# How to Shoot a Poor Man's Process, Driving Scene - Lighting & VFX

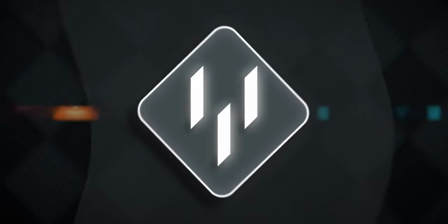[0:02]
In this video,
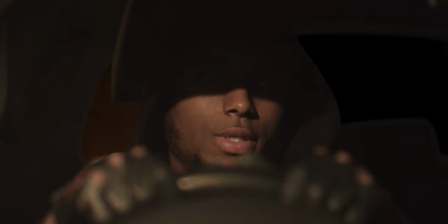[0:04]
I'm going to talk about the poor man's process and my experience using this technique with the intent of making it look real. No kind of artsy stylized use, just the aim of making it look convincing. So first of all, what is the poor man's process and how does it come about? Usually there are three ways of pulling off a moving interior car scene.
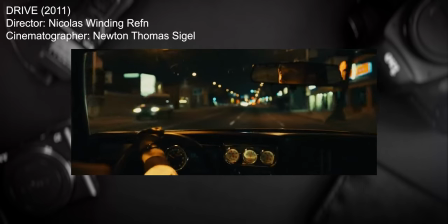[0:29]
Option one, shooting it for real. An example of this is the film Drive, starring Ryan Gosling.
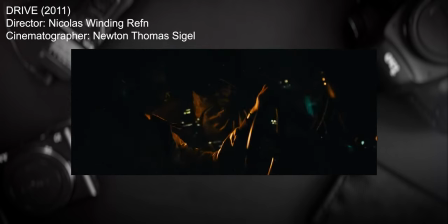[0:36]
That is some of the opening shots for that matter, as apparently there were some safety disputes about doing this. The shots in the film are actually from a test shoot before safety concerns were addressed.
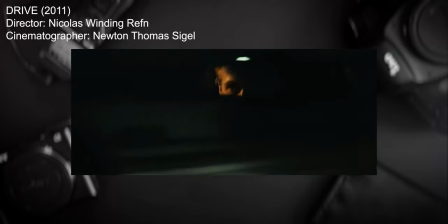[0:48]
However, the test shots were so good that they made it into the final film. Option 2, using a low loader or process trailer.
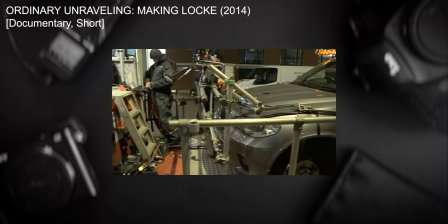[0:57]
Probably the more preferred method of shooting in a real location. This takes the burden of driving the car off of the talent.
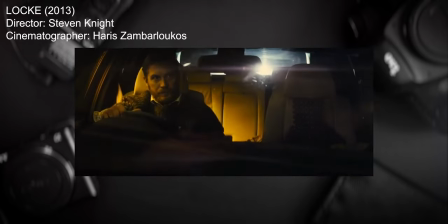[1:05]
The car is parked on the trailer and towed. A great example of this is in the movie Lock, starring Tom Hardy. It's a film that is shot almost entirely inside a car, and I personally think it's excellent. And I would highly recommend that you watch the film if you haven't seen it already.
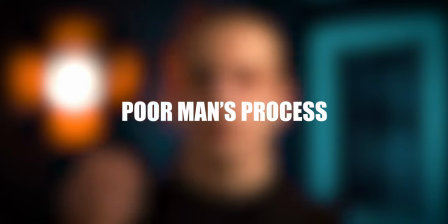[1:24]
Option three is the poor man's process, which is what we're going to be doing today.
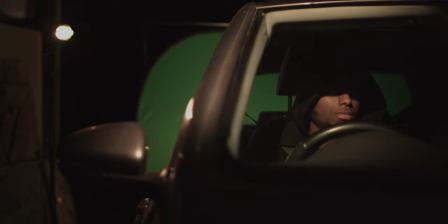[1:31]
The Poor Man's Process is a technique used in filmmaking to create the illusion
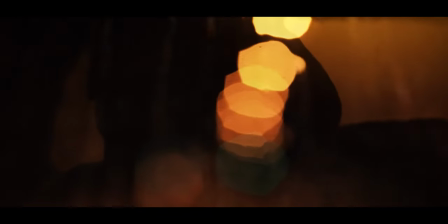[1:36]
of a character driving a car without actually filming the actor behind the wheel. This is typically done by filming the actor in front of a blue screen, green screen or nowadays even an LED wall or volume and then compositing
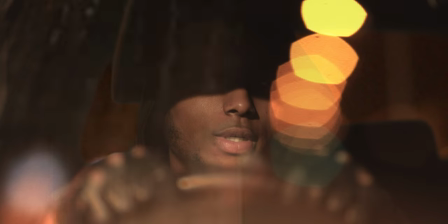[1:50]
the shot of the actor into a pre-recorded shot of the car driving on a road. It's called the poor man's process because it's a cost effective way of creating the illusion of the talent driving the car without having to pay for the logistics of shooting on a real public road.
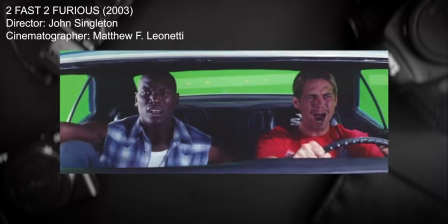[2:10]
Some great examples that you've probably seen are some of the shots in the Fast and Furious
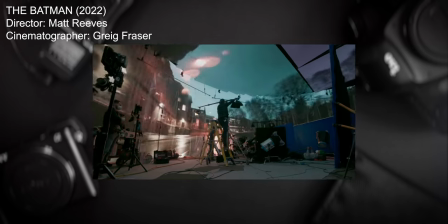[2:16]
franchise and the Batman where variations of the technique were used. I'm going to be creating a very cost effective version of the poor man's process that I think does stay true to the word poor because I was doing this in my back garden with just one other person helping me out and a very limited selection of gear. The main thing that sold the illusion of this poor man's process was the use of a dado light mounted on a c-stand on an arm that could be boomed and swung across the bonnet of the car.
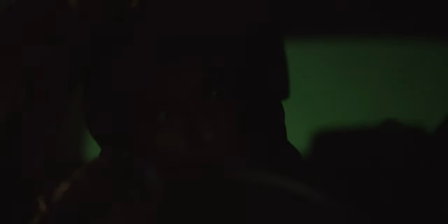[2:54]
The main thing that sold the movement of the car was the dado light. This was to simulate passing street lights.
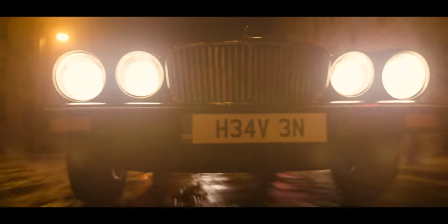[3:01]
I clamped a little bit of orange gel to it just to simulate the kind of sodium vapour colour that those street lamps give off. As I swung the light across the car I slowly dimmed it before returning it to its original position and repeating. It's worth mentioning that these shots were part of a short film that I did and it was critical that in this point in the film the talent's face was obscured so we couldn't see who it was. Next I thought I would take a leaf out of Locke's book and play with reflections because that really doesn't cost me any extra money or time on that set so that's what I did. but by doing this it can really enhance the realism of this technique. I wanted to shoot my own custom backgrounds and reflections and to get those I made my own
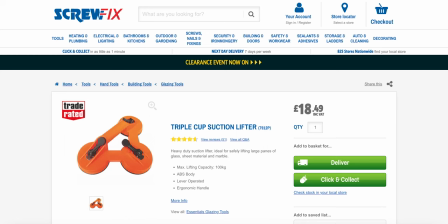[3:54]
DIY camera car mount that is essentially one of those big suction cup things.